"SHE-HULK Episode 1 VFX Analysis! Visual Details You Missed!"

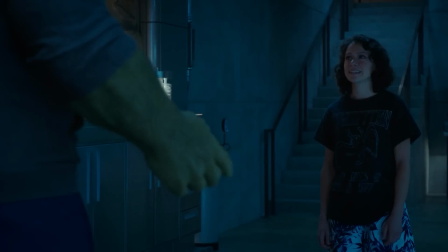(3:55)
In Bruce's basement lab, they just nail the eyeline with Tatiana Maslany looking up so high at Hulk so that she just looks like his kid sister,
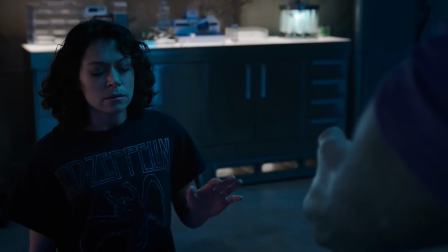(4:02)
until this one moment when Jen begins to hyperventilate and Bruce lowers to her level,
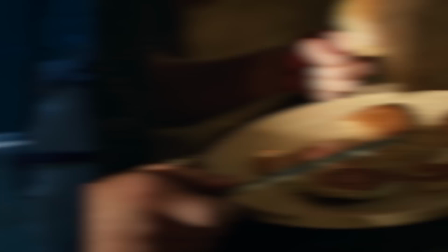(4:07)
making us think that Jen is about to Hulk out in size, but really this is just the setup to the cut to joke of her just being hungry.
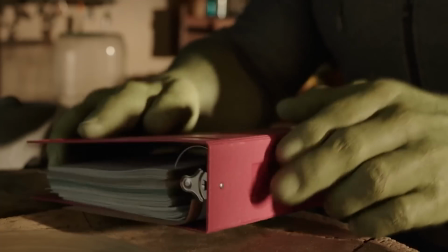(4:13)
And during this scene, they have a really good mix of practical props and VFX with Hulk's binder,
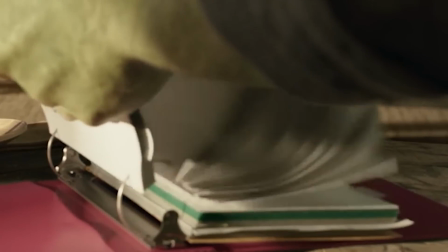(4:18)
his massive fingers flipping through its pages, making this binder a kind of visual metaphor for the burden of being a Hulk.
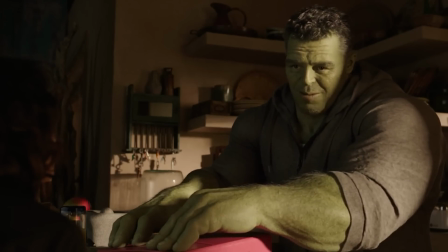(4:24)
For Bruce, this thick binder is really just a small flip book.
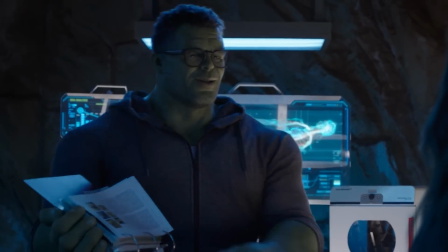(4:28)
As for him, his self-actualization is complete, but from Jen's perspective, it is a massive stack of paperwork.
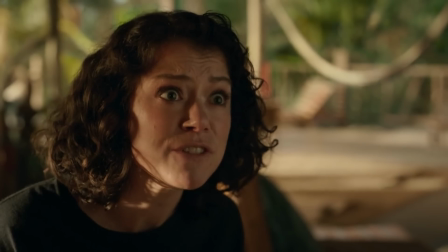(4:34)
Even for a lawyer, one of the biggest binders she's ever seen, representing how this coming transition is a major shift for her.
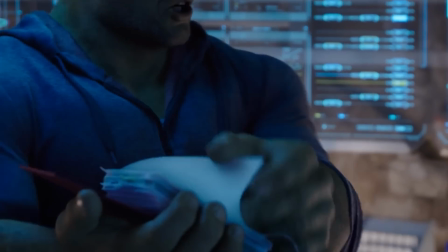(4:40)
Now later, when Bruce realizes Jen does not have an alter ego, he tears out that whole first section of the binder that you'll notice is labeled alter ego,
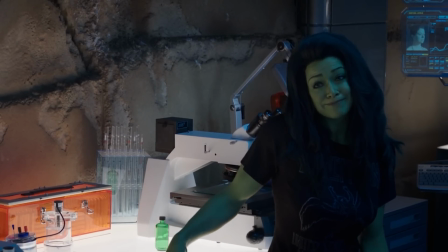(4:48)
showing how Jen is already making this burdensome token smaller and more digestible for her. But one of the fun things about the fantasy shows are the swords. Bruce. Everybody's got a cool sword, and it's their sword, and it's sharper than everything else, and it cuts stuff real good.
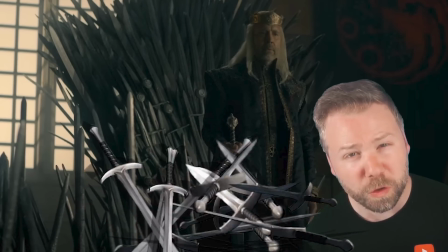(5:00)
Even the Iron Throne is just a big old pile of swords. Swords are cool, but for me, swords don't really work well with my daily routine. I don't have that many foes to slay, and I don't want to worry about beheading myself when I shave. Still sharp. Just a lot easier to use a razor from Harry's. If you're not already a Harry's guy, you oughta be. And the easiest way to get started is the starter kit. It all comes in one of these packages. Here's a razor. So the Harry's starter set comes with a 5-blade German engineered razor cartridge, a beautifully textured handle, some shave gel with aloe, and a travel cover for those times you just gotta shave on the go and you don't want your razor to accidentally go to war against your toothbrush in your travel bag. For me, the difference is in the details. The handle's just got a good weight to it, and it just feels like it was built to fit my hand, forged for me. Also, these blades are sharp, and there are 5 of them, so you're just not gonna find any stray bits of stubble after you leave the house. And thanks to the aloe in this shave gel, your face will feel smooth and soft when you are done.
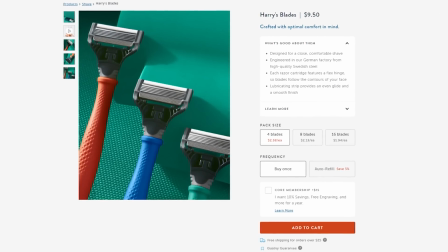(5:57)
And when it's time for a new blade, you can order new blades from harrys.com for as little as $2, so you can stay groomed without breaking the bank.
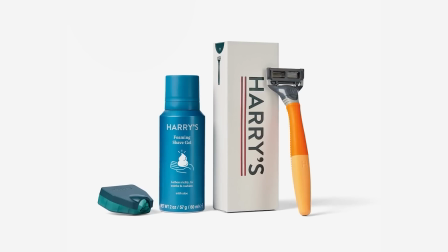(6:05)
Harry's starter set is normally $13, but if you click the link in the description or go to harrys.com/newrockstars, you can get it for only $3. So what are you waiting for? Put down your sword and pick up a razor from Harry's instead.
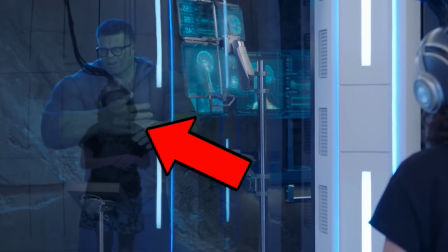(6:18)
Now, when Bruce has put Jen in that torture chamber, notice how we see her reflection smaller, framed within Hulk's larger form through the glass.
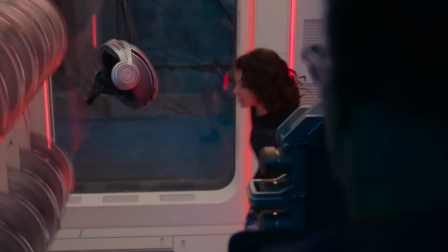(6:26)
Why do they do this? Well, it's because the editing of the sequence again cuts around Jen's actual transformation.
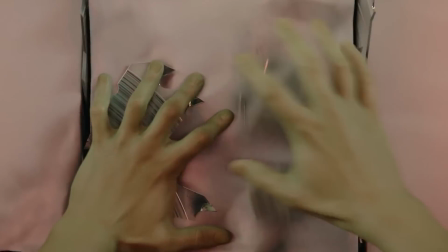(6:30)
We never really see it. We just see her green hand suddenly flattening those saws, and then we see her from behind as she smashes through the door.
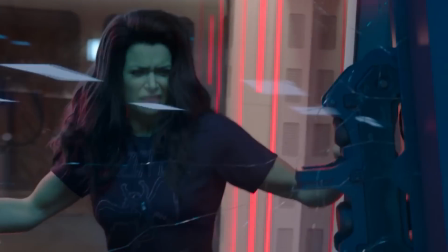(6:36)
But since we had that critical before shot, we now have this nice contrast with her matching Hulk in height now, so that her brain just kind of fills in the difference.
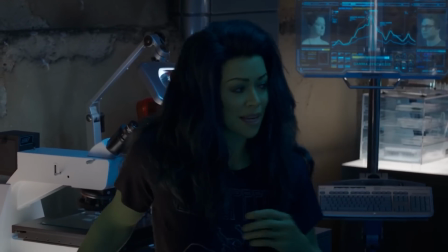(6:44)
Now, this moment in the lab is really the first extended looks we get of Jen's hulked out form in close-up.
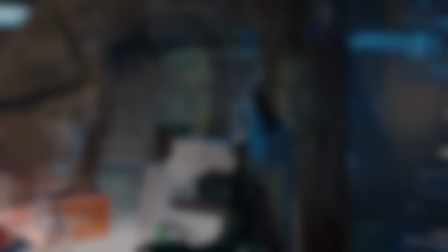(6:49)
And notice how these shots are at their best when they simply recreate subtle physical choices that Tatiana Maslany makes.
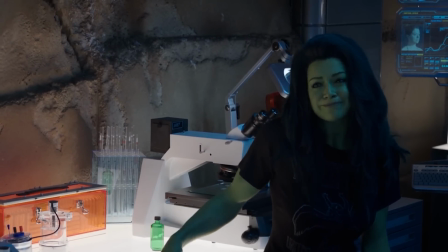(6:55) For example, yeah, it kind of seems like I'm done here.
Not so fast. yeah, notice her bored grimace and the awkward fist tap.
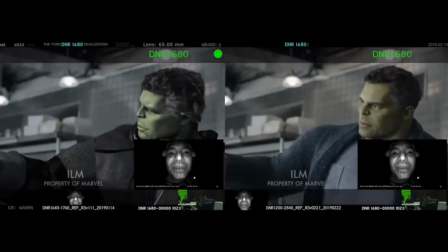(7:03)
The more specific of physical choices and gestures that the actor makes, the more specific of a reference that the animators have, and the more lifelike the final product comes off.
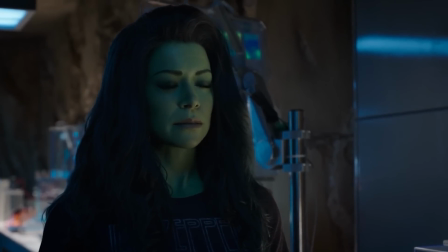(7:11)
There's an even subtler moment here.
Fine. Teach me how to Hulk, please.
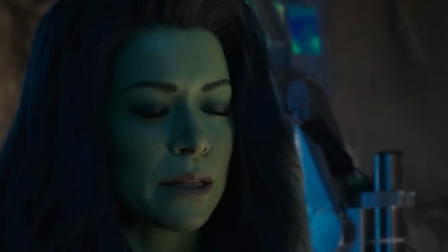(7:19)
Yeah, Maslany does this subtle flutter of her eyelid, like someone having an angry tick.
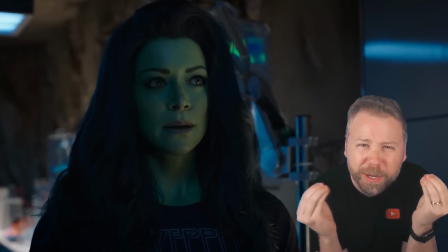(7:24)
It's just a perfect way of showing how this character is using her simmering frustration to fuel her ability to stay big and green right now.
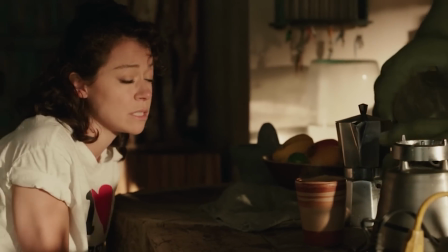(7:31)
Now, the next morning are just a few really good examples of VFX interacting with the physical environment to make it all feel seamless.
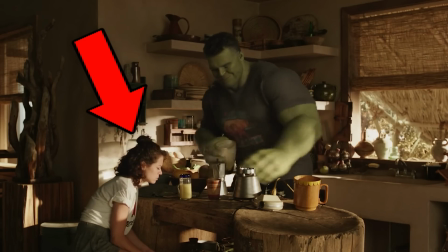(7:37)
Like, notice how when Jen is hungover, Bruce pats her head, his VFX hand moves her physical hair, and she says, ow.
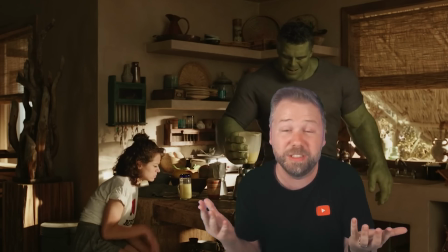(7:45) Ow.
Which is a fun joke because she's saying ow, both because she's hungover, and as gentle as Bruce was with Buzzball, he still hurt her.
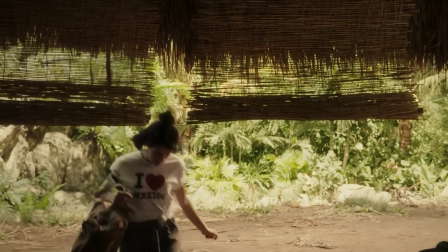(7:52)
Also, I love this. When Jen tries to leave and goes to the garage, her shorter height allows her to pass under the blinds, but in this same shot, Hulk Bruce has to lift them up, and in doing so,
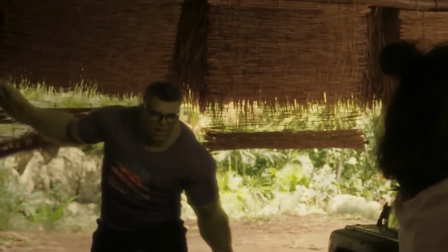(8:01)
he knocks the blinds askew.
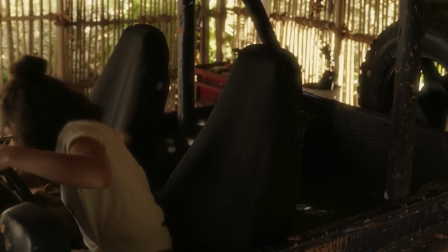(8:02)
You probably noticed how Jen also has to move the seat up way closer to the steering wheel and sit on her bag to give herself a boost, since of course this Jeep would be customized for Hulk's size.
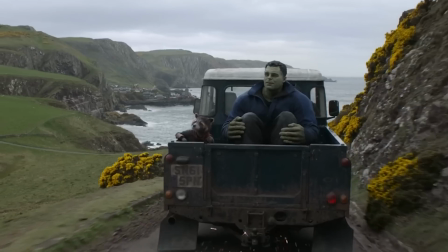(8:11)
I also like how it is completely covered in mud, because as we saw when Bruce got a ride into New Asgard in Endgame,
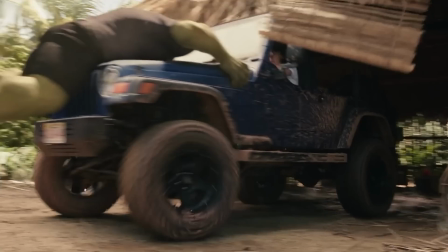(8:16)
he weighs down vehicles and likely causes this Jeep to kick up more mud than it normally would.
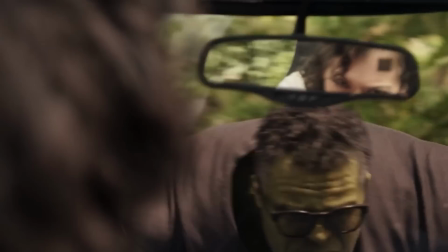(8:21)
And as Jen tries to run him over, there's another good example of Maslany in a reflection over Bruce's face.
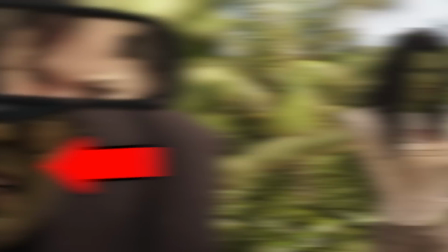(8:26)
Notice how it's her eyes in the rear view mirror directly over Hulk's face. Little detail here, as they fight, Jen's thunderclaps look like a sonic cannon,
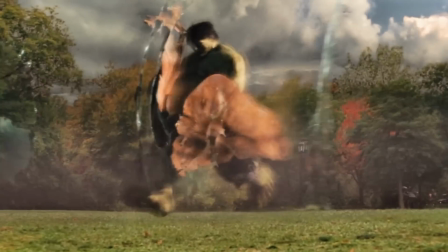(8:35)
like the kind that was designed by Stark Tech in the 2008 Hulk film, One Thing Known to Slow Down or Subdue the Hulk.
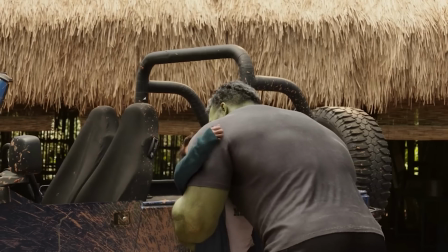(8:40)
Now, there is a moment after they hug it out that's a little awkward.
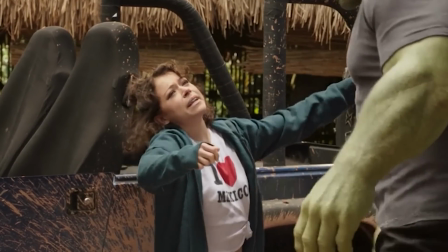(8:43)
Notice how Jen leaves her arms outstretched just a little too long, suggesting that they might have directed Tatiana Maslany to pantomime hugging giant shoulders, but of course the actor wouldn't have had a reference for how long to leave her arms up.
I'm not sure what to do with my hand.
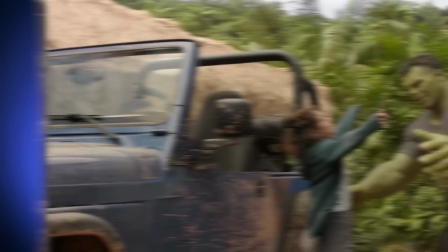(8:56)
Like, it's not that big of a deal, and really I think we can chalk it up to this just being an attorney and a competitive cousin who would be a bad hugger.
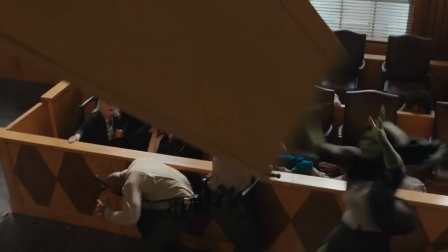(9:03)
Now, the final duel with Titania in the courtroom I think might suffer the most from this episode not having enough shots of She-Hulk to work with,
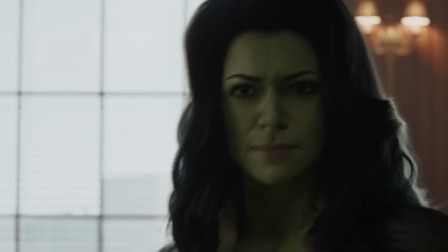(9:10)
because really it feels like an edited montage of a fight than an actual movie fight.
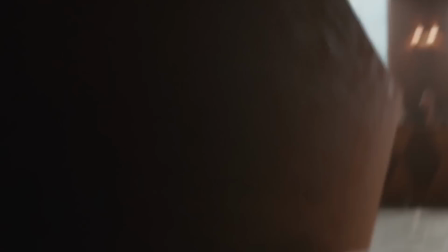(9:14)
We get these chaotic back-to-back shots of Jen and Titania throwing desks without those characters really being anywhere near desks in the shots before.
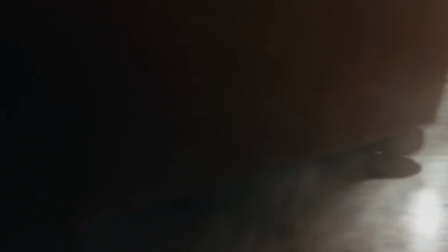(9:22)
A desk falls on Titania, but we never see her crawl out from under that desk. Just a shot of her randomly leaping into a jump kick,
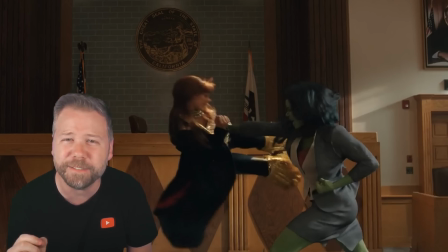(9:28)
a kick that must miss Jen completely because Jen does not even have to step to the side or turn even to punch Titania across the room. So yeah, but hey, considering they had to completely reconstruct this pilot episode,
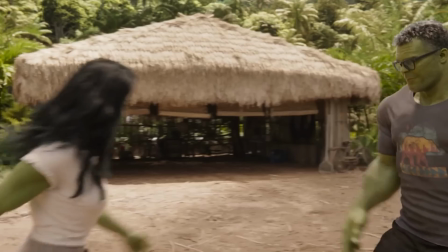(9:40)
I have to hand it to the full creative team for coming up with such an enjoyable introduction to the newest Avenger of the MCU MCU. And finally,
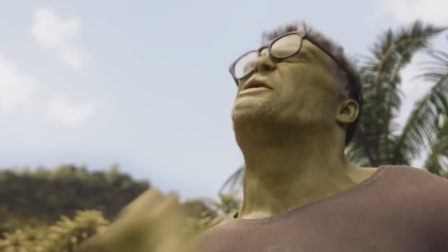(9:46) someone who can match the Hulk in strength.
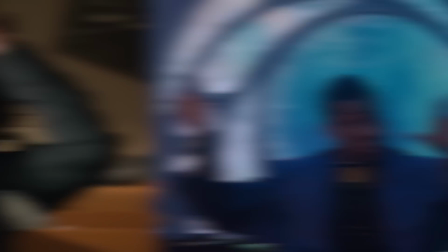(9:48)
Tatiana Maslany is just a natural superhero, and I cannot wait to see her join the others to take on Kang and all the other threats of the MCU, and of course to watch the next 8 episodes. You can follow me on Instagram and Twitter at Erik Voss. Follow new Rockstars for more of my visual analysis that probably looks into the details too closely, but you love it.
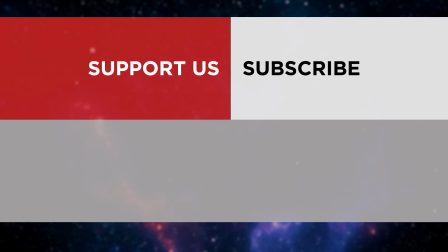(10:05)
Thanks for watching. Bye.